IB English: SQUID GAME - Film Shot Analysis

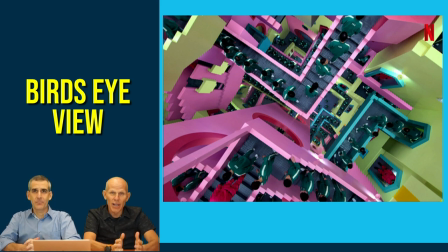245s
Yeah, this director was trying to mimic the style of an artist from the 1920s called M.C. Escher, And his famous, famous drawings and paintings were depicting these absurdist images of endless staircases,
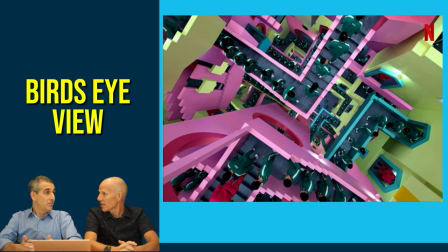261s
again, kind of capturing modern humans in there and being caught up. Right, so we're looking at angles, distance, and now you can incorporate illusion and color. Lots of elements happening simultaneously. Image three, I really enjoy this image.
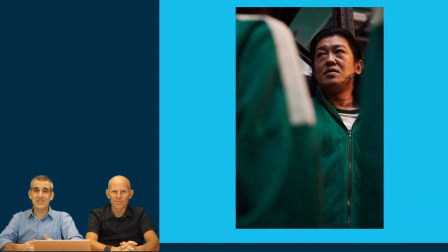273s
I think if you've seen the series and you know this character, this is a mid-shot from a low angle.
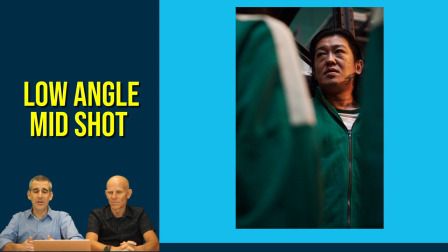280s
and shooting from that low angle really makes the subject look empowered and because he looks larger than life you know we're looking up at him and thinking wow this is a sinister character any aspects or details you notice yeah i noticed that side lighting kind of accentuate his tattoo that sort of snake
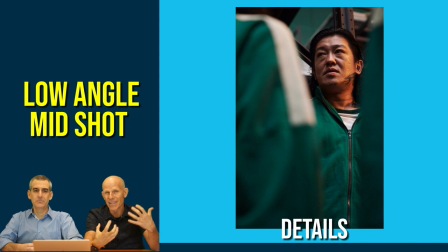297s
tattoo again the obvious symbolism of him being a very sinister character connected to uh to that and so again that that lighting helps to accentuate his character what he's like. Face tattoos? Yeah. Doesn't look like a very nice guy, Mr. Giles. Yeah. Moving on to the next image, we see a close-up.
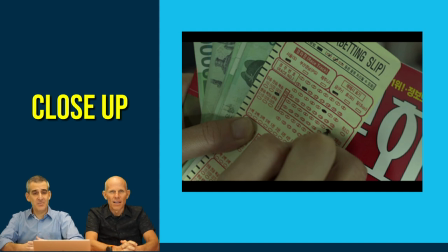314s
Mr. Giles, what do you see in the close-up? Tell me what it is and let me see if I can explain. Yeah, close-up shot again. That close is making us, drawing our attention to his, his, his, the pencil bubbling in the, the, his choice for the horse that he's going to, he's, he's gambling and he's deciding on which horse he's going to choose so he can place his bet.
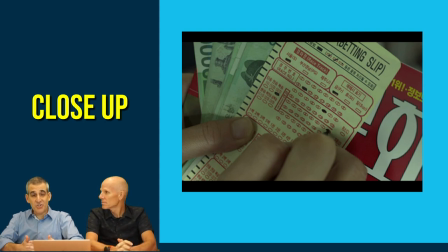332s
Yeah, and going close up and really zeroing in and zooming into this betting slip, you see the randomness of it all. I mean, he's got a few bubbles penciled in black. What is the likelihood of him winning, Mr. Giles? Doesn't look very good. Very small. Despite the fact that his likelihood of winning is very small, you can see that he has a stack of bills.
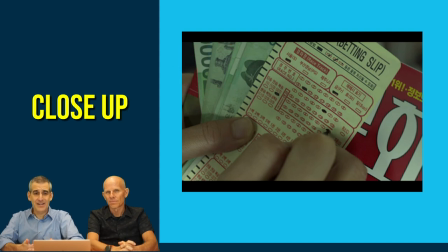351s
And I think if you're familiar with this series, that reflects the fact that he's a gambling addict and he really struggles with making choices. But it also captures the idea that as a member of the lower class, He really doesn't have much access or opportunity to making money. Really, he's left with gambling as his only option. That's right. It's tragic. Randomness of chance, that's a big part of the film.
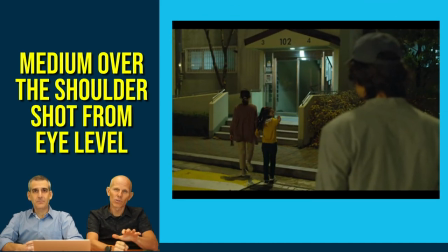369s
The next shot's a medium shot. It's a very interesting over-the-shoulder shot from eye level that's capturing the subject as he's saying goodbye to his daughter and his wife and as they're going into their house, and he's left behind. Yeah, and think about the lighting in this scene, Mr. Giles. It's nighttime. It's dark.
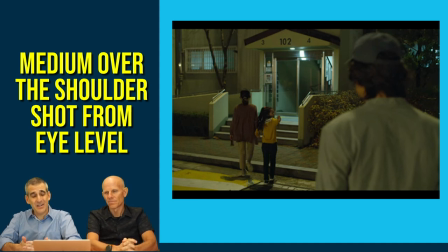386s
The child is slightly illuminated. This is a really sad moment for our character. We're kind of standing behind him, looking over his shoulder, almost kind of eavesdropping on this really upsetting moment for his family. Yeah, we see what he sees, and again, we get that sense of family separation. This next shot is one of my favorites in this entire sequence.
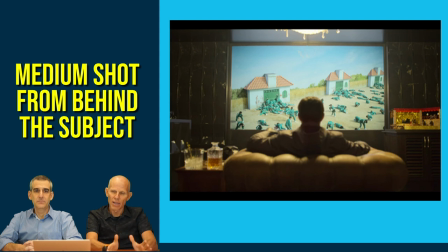404s
Very interesting. Again, a medium shot, but it's from behind. We see the subject. It's sitting there, and he's watching another screen. This is a very interesting effect. Yeah, and again, looking at details, this is sort of the leader of the most affluent group in the film. He's sitting on a very comfortable leather sofa. He has whiskey off to his left.
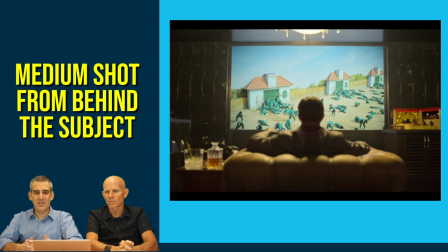424s
He looks very relaxed, and it's so ironic because he is completely relaxed while he's watching death, chaos, and destruction on the scene in front of him. And this I find deeply ironic because he's finding this violent, all the violence that he's looking at on the screen to be a form of entertainment, and he's sitting there.
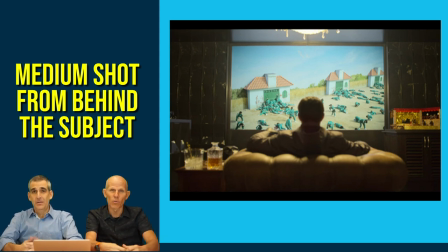443s
But ironically, that's what we're doing when we're watching the show, is that we're actually watching the violence ourselves and doing that for entertainment because we watch Netflix. And let's face it, we're exposed to a lot of violence. Indeed. And the next shot actually tells us in detail what he's looking at.
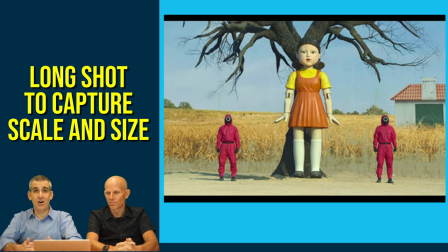458s
And here you see this sinister doll. And if you're familiar with the series, we know that this doll actually turns out to be a mechanism that kills and guns down many of those green-suited people in the arena. that. Mr. Jaws, what's particularly notable about this shot, the distance and the angle? That's right.
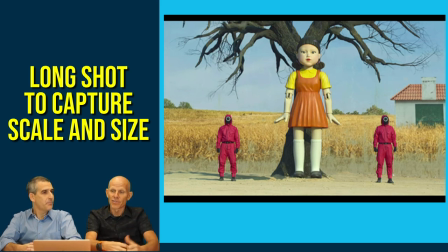475s
They want to really capture the size of this doll, that's obviously two times the size of a human being, an adult human being. And again, this is a very curious choice by the director, again, connecting that sort of childlike game that's being played, but it has a sinister. And we see the sort of dominance of the doll.